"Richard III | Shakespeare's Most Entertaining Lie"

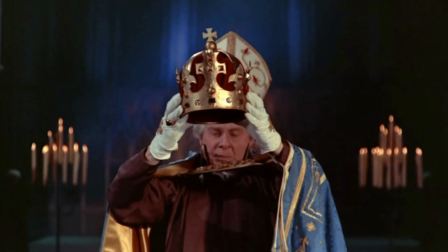(8:36)
I just want to state that this is not an official rankings list and these adaptations are not being listed in any particular order.
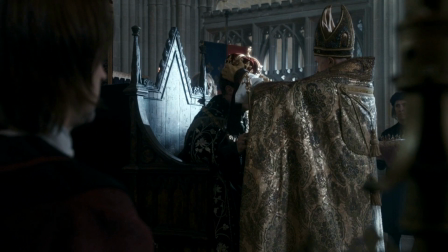(8:44)
I am just listing the Richard III's that mean the most to me and I think carry the most influence in broader pop culture.
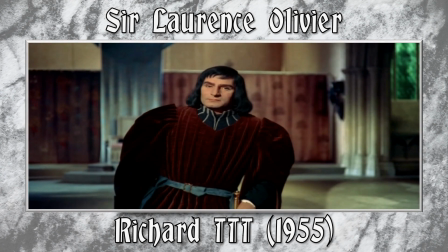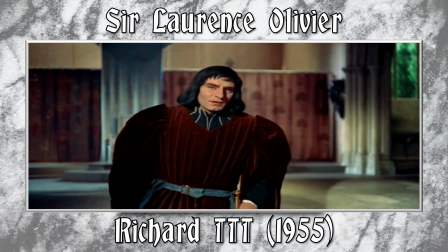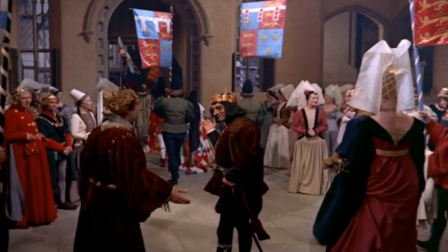(9:03)
I had to start with this one.
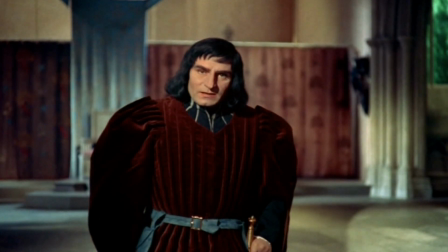(9:06)
Sir Laurence Olivier is probably the biggest Shakespeare nerd ever to have lived, rivaled closely by Kenneth Branagh.
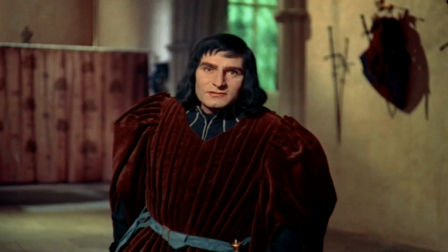(9:12)
I'm surprised that I don't have a rendition by Branagh on this list.
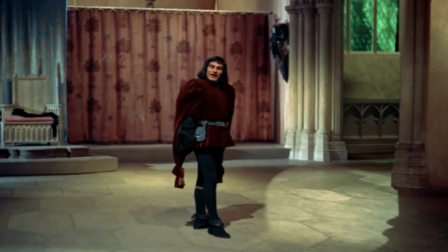(9:16)
This is one of the three Shakespearean adaptations that Olivier both directed and starred in, the other two being Hamlet in 1948,
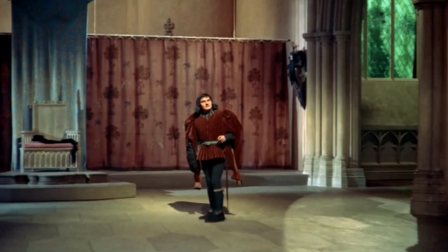(9:25)
for which he earned his only Oscar, and Henry V in 1944.
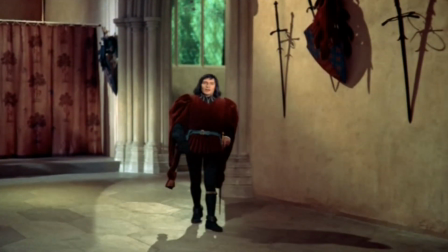(9:30)
It is seen as the definitive adaptation of Richard III, which others tend to take influence from.
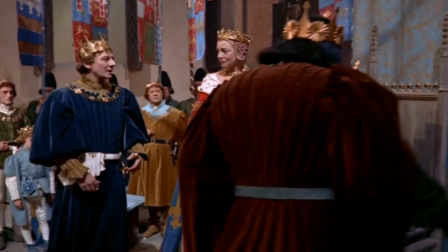(9:36)
The opening of the film, rather than starting with dialogue from the play, uses dialogue from the end of Henry VI Part III,
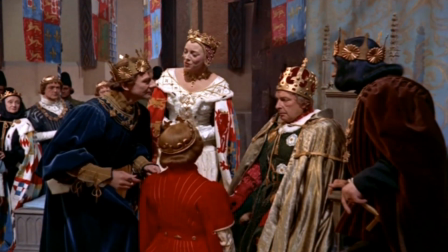(9:43)
in order to set up the characters who will be affected by Richard's plotting.
Sound drums and trumpets!
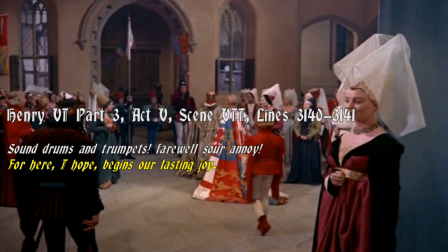(9:51) Farewell, Sir Annoy, for here, I hope, begins our lasting joy.
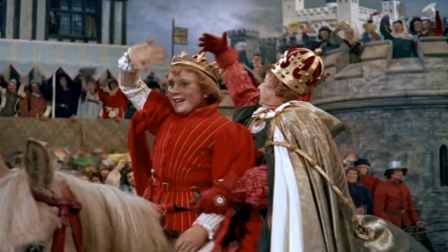(9:57)
Richard is ingeniously revealed and the merry chord makes a stark contrast to the morose duke.
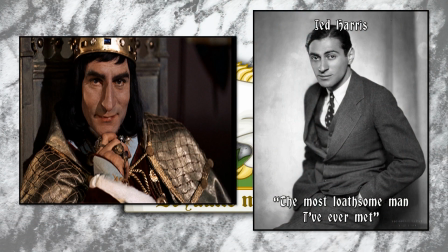(10:03)
Olivier had played Richard on stage before to critical praise. He based his look on Jed Harris, who was the most loathsome man he'd ever met.
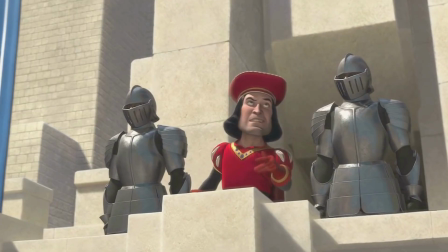(10:12)
I'm sure his appearance is familiar to you, as it is practically identical to Lord Farquaad in Shrek.
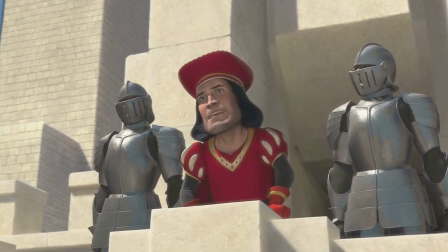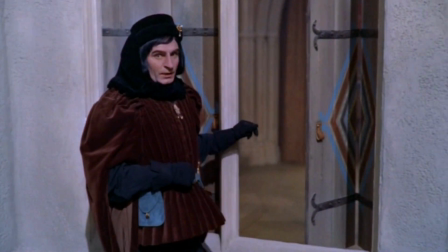(10:25)
Unlike Kenneth Branagh, however, Olivier was not averse to manipulating the text to suit his adaptation.
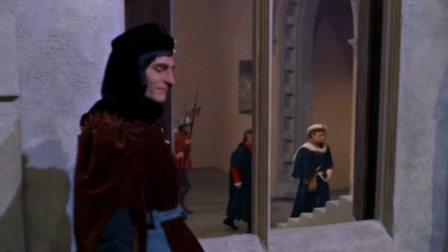(10:31)
He moved scenes around, split them up, and even omitted characters. If you are going to cut a Shakespeare play, there is only one thing to do.
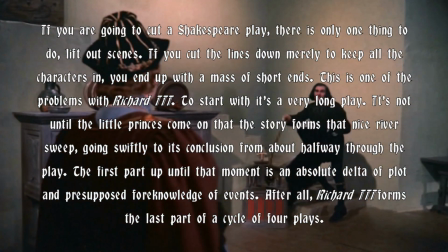(10:39)
Lift out scenes. If you cut the lines down merely to keep all the characters in, you end up with a mass of short ends.
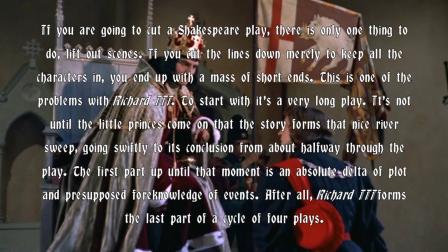(10:46)
This is one of the problems with Richard III. To start with, it's a very long play.
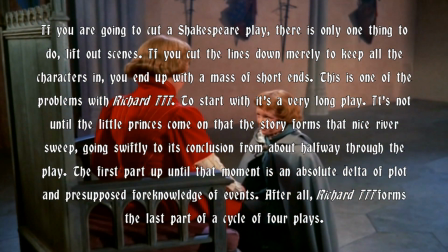(10:51)
It's not until The Little Princes come on that the story forms a nice river sweep, going swiftly to its conclusion from about halfway through the play.
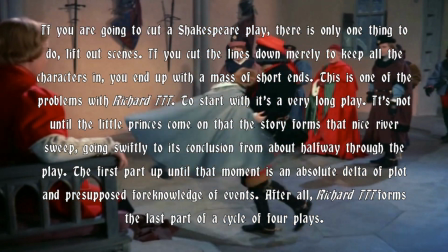(10:59)
The first part up until that moment is an absolute delta of plot and presupposed foreknowledge of events.
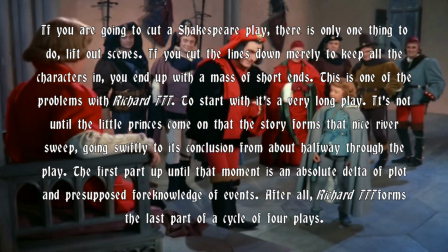(11:05)
After all, Richard III forms the last part of a cycle of four plays. To be fair, many adaptations omit Queen Margaret.
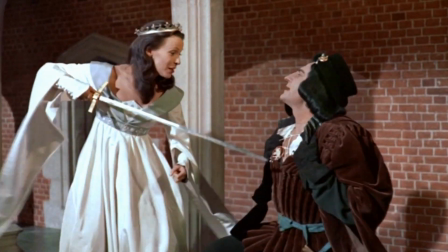(11:13)
Act 1, scene 2 is split up, so Richard woos Anne over a longer span of time, as if showing he wore her down.
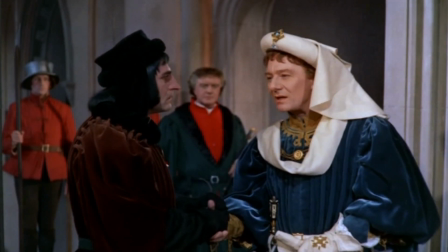(11:20)
Clarence's arrest is put between the two scenes.
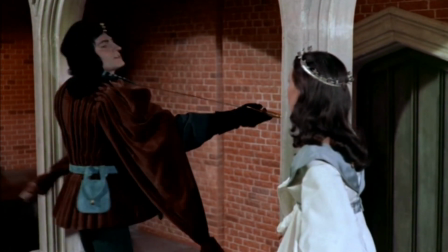(11:23)
Olivier's natural charm works its way into Richard's character, where he enthralls and seduces Anne much more overtly.
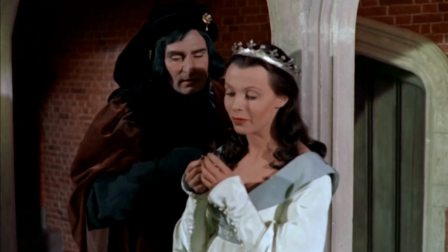(11:30)
Then again, if it is Laurence Olivier hitting on you, why wouldn't you fall for him?
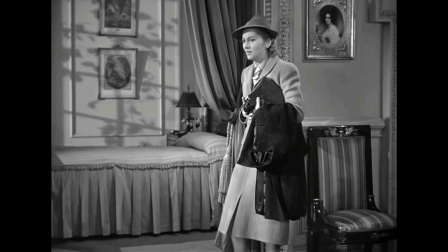(11:35)
For me it's the voice, always the bloody voice.
Either you go to America with Mrs Van Hopper or you come home to Manderley with me.
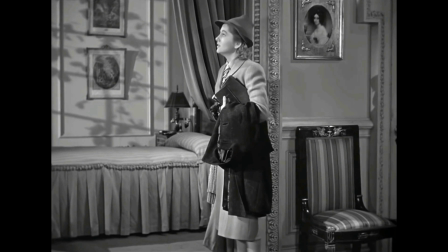(11:43) You mean you want a secretary or something? I'm asking you to marry me, you little fool.
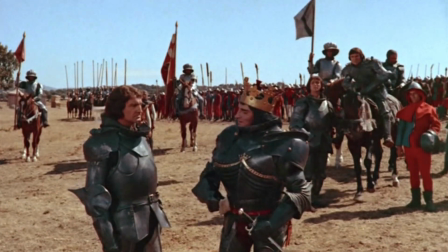(11:48)
Olivier seems to understand that the language of theatre and the language of cinema are two different beings.
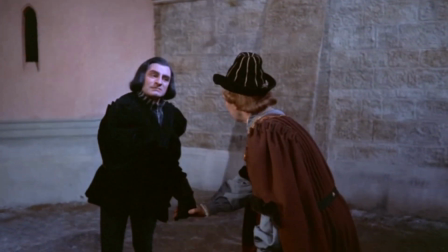(11:54)
Therefore, not every single line of iambic pentameter needs to be included, and can just as easily be shown through visuals.
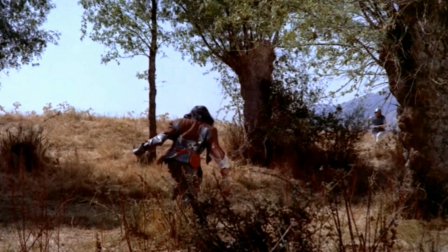(12:01)
The film does not end with Henry Tudor's final dialogue. The final line is Richard's My Kingdom for a Horse.
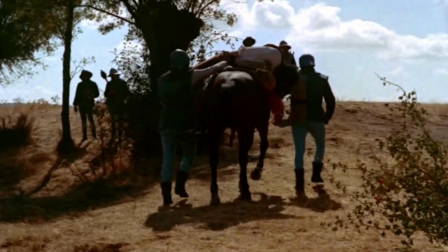(12:08)
Afterwards, he is sworn by Stanley's men before he dies of his injuries, tied to a horse and taken away before Stanley finds the crown.
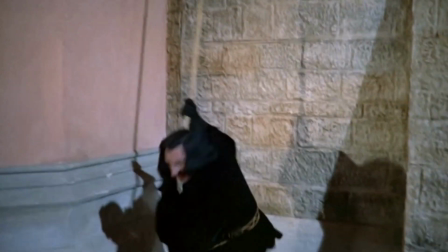(12:15)
Above all, you can tell that this film was a labour of love by Olivier. Because he's having fun making it, you're having fun watching it.
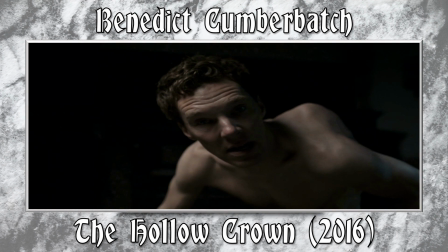(12:25) Now is the winter of our discontent made glorious summer by this son of York.
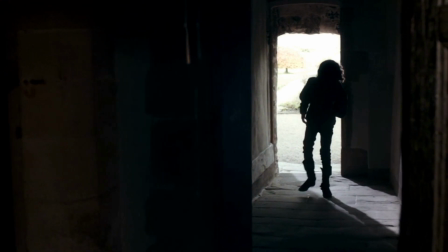(12:33)
Sometimes I wonder how the real Richard would react if he saw these depictions. Maybe these famous figures gather around a giant TV in the afterlife.
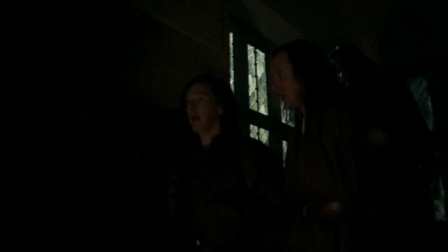(12:42)
If so, Richard must have a real bone to pit with Benedict Cumberbatch.